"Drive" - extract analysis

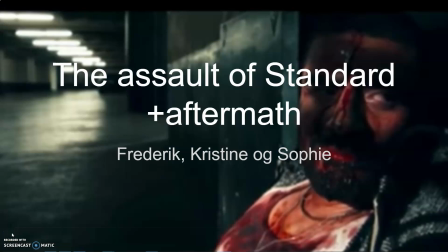we have the scene where Standard gets assaulted and what happens just afterwards.
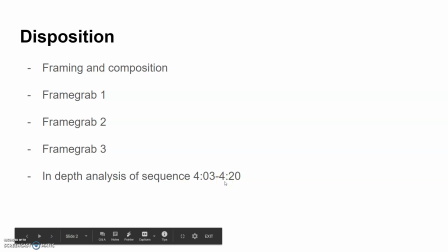At first, we would like to talk about framing and composition.
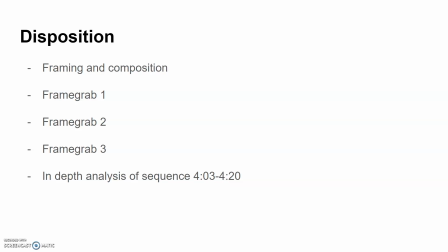Afterwards, we'll talk about some frame grabs, and in the end, we'll talk about a sequence that we have chosen. Framing and composition is very important to like different movies because it supports the plot of the movie,
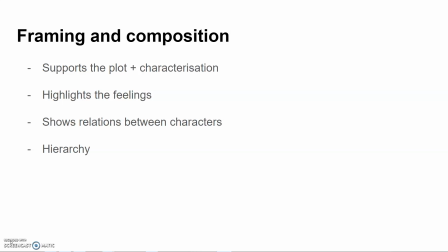and like it also helps to characterize the different characters in the movie. Framing and composition also highlights the feelings of the characters in the movie,
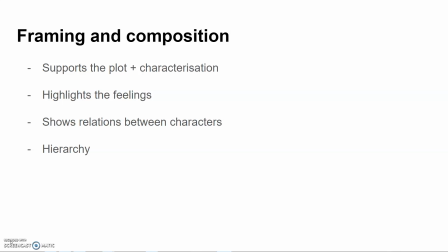and it helps to show different relations between the characters and highlights the most important relations. Framing can also show some kind of hierarchy, and composition also helps with that,
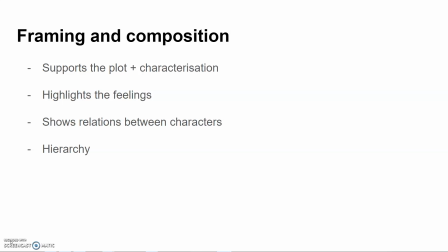and like shows which people are important in the movie and which is not, and who is not.
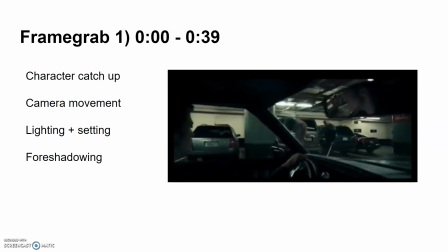Frame grab 1. Now at this point in the movie, Driver has already been introduced to Standard, but he isn't yet familiar with his background. He's very invested in the family, and he cares for Irene and Benicio especially. Now, as Driver drives through the parking cellar, his interest in
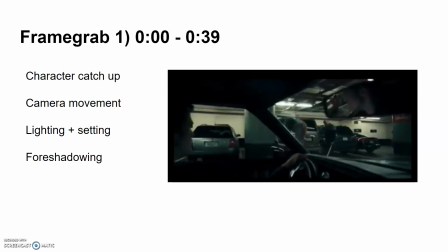the men is clearly shown in the way in which the camera is fixated on the men and pans along with them, just as Driver's line of sight pans along with the men. This makes the men look even more suspicious and foreshadows that something bad has happened or is about to happen.
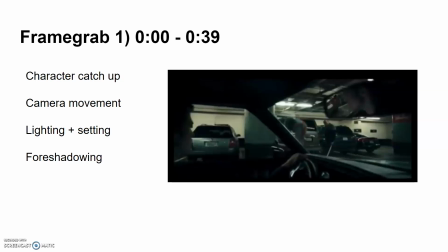Now, the lighting also plays a major role in the interpretation of this frame grab, as the fact that the driver is sitting in his car alone in the dark quite literally symbolizes Driver's isolation and his unknowingness of the events that are going on around him.
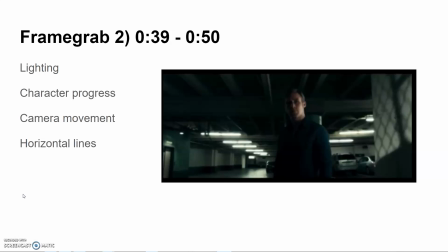In this frame grab, one side of Driver's face is lit up while the other side is still dark, as opposed to the previous frame grab where Driver was entirely in the dark. This tells us that Driver is beginning to get an understanding of the events that are going on around him, but he isn't in complete understanding yet.
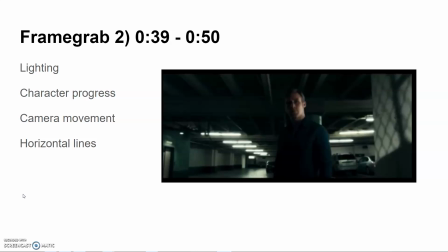We also watch as the camera zooms in on Driver's face, creating intensity and shifting focus towards Driver's emotions and thought process. This is all while the horizontal lines in the back and middle ground create a feeling of standstill.
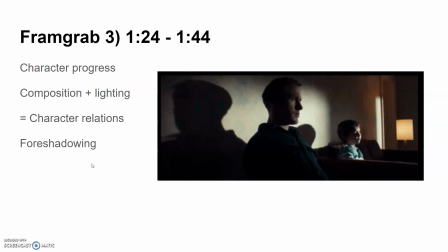Okay, frame grab 3. At this point in the movie, Driver has more or less substituted Standard in the role as Benicio's father, as Standard has proven again that he is not in a position to take fatherly responsibility for Benicio.
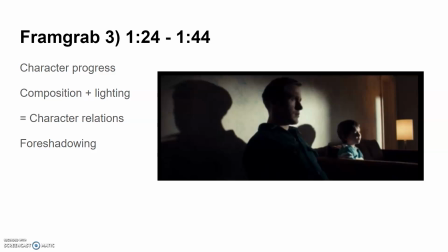Of course, Standard is not content with this substitution, and in this particular frame grab, the composition has a whole lot to say about that. In the foreground, we see Driver, in focus, in power, and sitting right beside Benicio as a father should be.
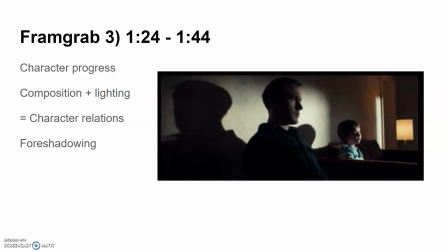In the background, we see the room to the toilet in which Standard is aching. We also see the illuminated lamp to remind us, the viewers, that Standard is still in the image, but he is hidden away from sight, just as he is hidden in the role as a father.
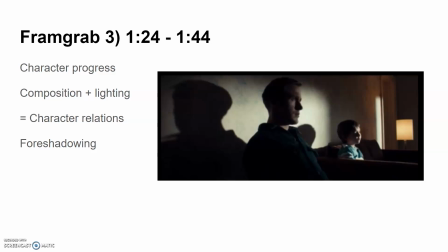And in the middle, we have Benicio, sitting innocently, staring blankly into the room. He doesn't know of this fathership conflict between Driver and Standard, and yet the lighting which is casted upon him tells us that he is a major point of interest, the trophy in question.
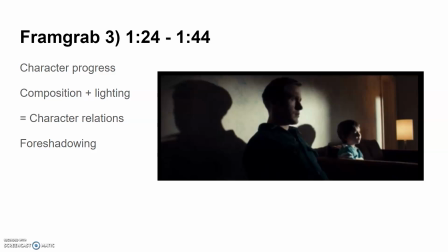From this standpoint, and with the immense amount of information we can get from this frame grab, it is clearly foreshadowed who will win the fathership conflict, and thereby win Benicio, since putting Standard out of the image is quite literally as easy as flicking the light switch of the lamp.
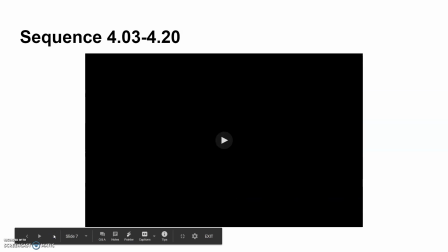Then we have chosen a sequence